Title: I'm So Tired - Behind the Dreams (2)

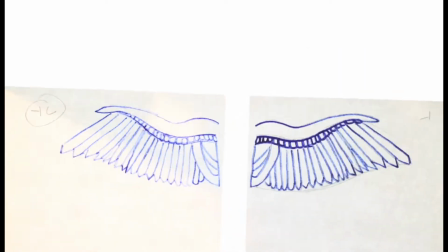494s
and then black paint that we bought I think from Poundland and then just ran everywhere yeah
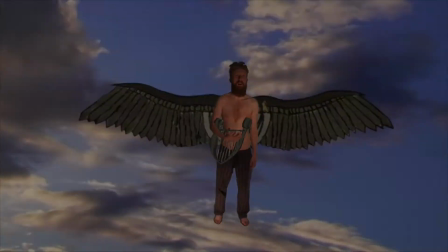499s
but very watery and cartridge paper isn't very absorbent which if you look at the video it's not actually too bad on the video because I
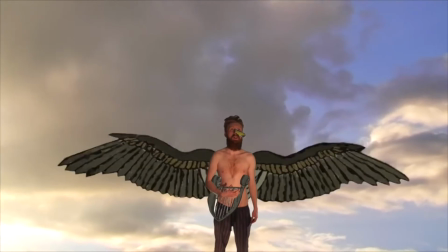514s
clamped to get them to straighten back out you can see that the paint runs a bit I spent a long time trying to make sure that the wings moved in a in a vaguely correct anatomical way that a bird's wing would move other bits we can talk about Sam I can show you
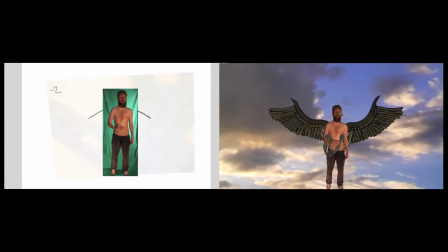536s
pictures of this now we filmed him against the green screen and we wanted it to look like he was sort of a stock frame animation himself sort of
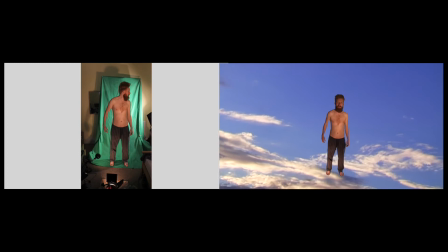543s
chunking along and we took pictures and then when he was falling he was lying on this green box and sort of flaming about in the middle of the room yeah and then that was a good bit actually that actually looks really convincing um and the liar he's holding here i spent ages masking around each frame so it looked like his hand was over it so it looked like he was holding it yeah i hope you all appreciate it yeah that took a long time the the nose emily oh the nose is easy enough that just goes up.
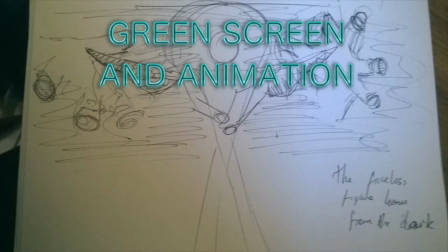579s
This is the presence of the figure that might not be as obvious but the figure in this dream is the hands.
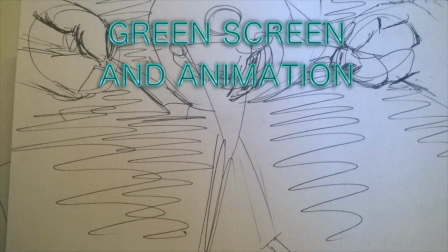585s
Did you photograph my hands? No I didn't. Yeah I got very complicated because trying to draw a real life hand is quite difficult or I find it very difficult.
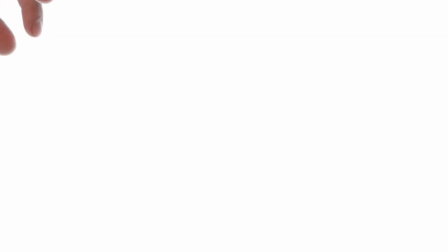600s
So we only have the two frames of animation and I think did we just mirror them or are they two different hands? Let's see. Oh no, that's mirrored, isn't it? Yeah, we mirrored. So this ten-second bit is one of the best bits, this bit where Sam's falling,
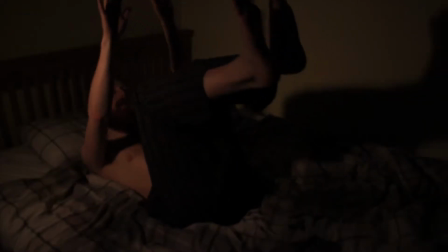625s
we used a green screen on a box and then film Sam basically right like back
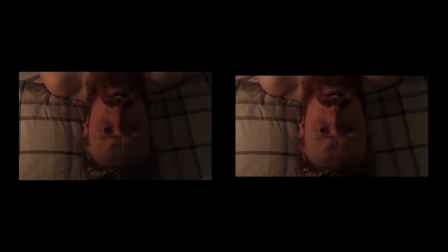632s
on the bed to make it look like he just dropped onto it this is a little bit that sam contributed um which is that we kind of just had a bit where it was looking at sam and he suggested making it into a letterbox kind of film really i think the aspect ratio changed so it's narrower and then in the next shot it opens up again and gives a bit of movement this bit was
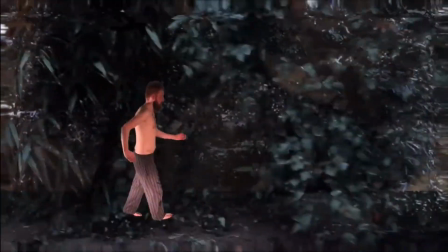659s
the bane of our lives but this is the very first bit that i storyboarded um as we will i hope i we've got a few clips of it but um we had a meet it we i had a meeting with sam and this is the very first bit that i drew out and i knew i wanted this bit in the final video it initially started off being on
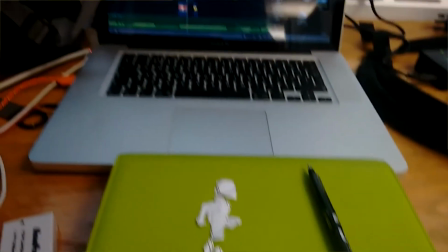682s
a i i did a green screen and used my diary which is a green file of facts
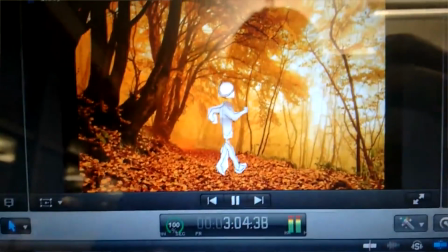690s
and used some paper cutouts to make it look like he was walking across we did quite a lot of work on this bit didn't we um the background does oh you're going yes the background i'm gonna get it oh no the background we wanted it to sort of be mysterious and dreamy so we tried to paint it but
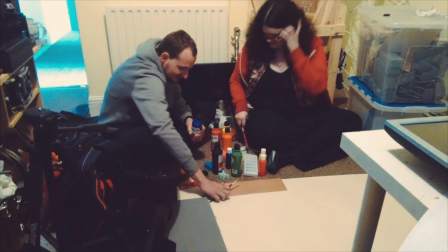709s
as previously discussed we're not very good painters and we bought cheap paint and paper and actually i can show you the first draft because i kept it the one we filmed rolling past and
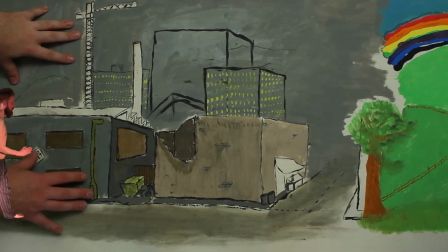722s
it looked a bit too much kiddie's drawing right the first bit's right reuben drew this bit i drew this bit so it's great can you guess which
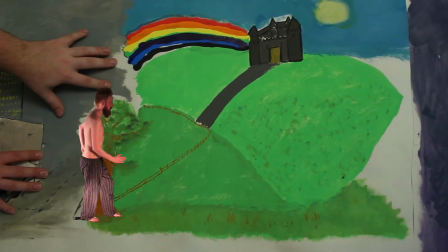731s
bit i drew with Rob. It's all flying up to here although I painted it in the paint run.
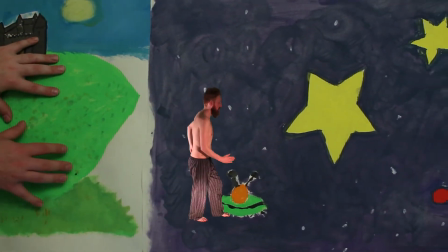740s
And we're in space.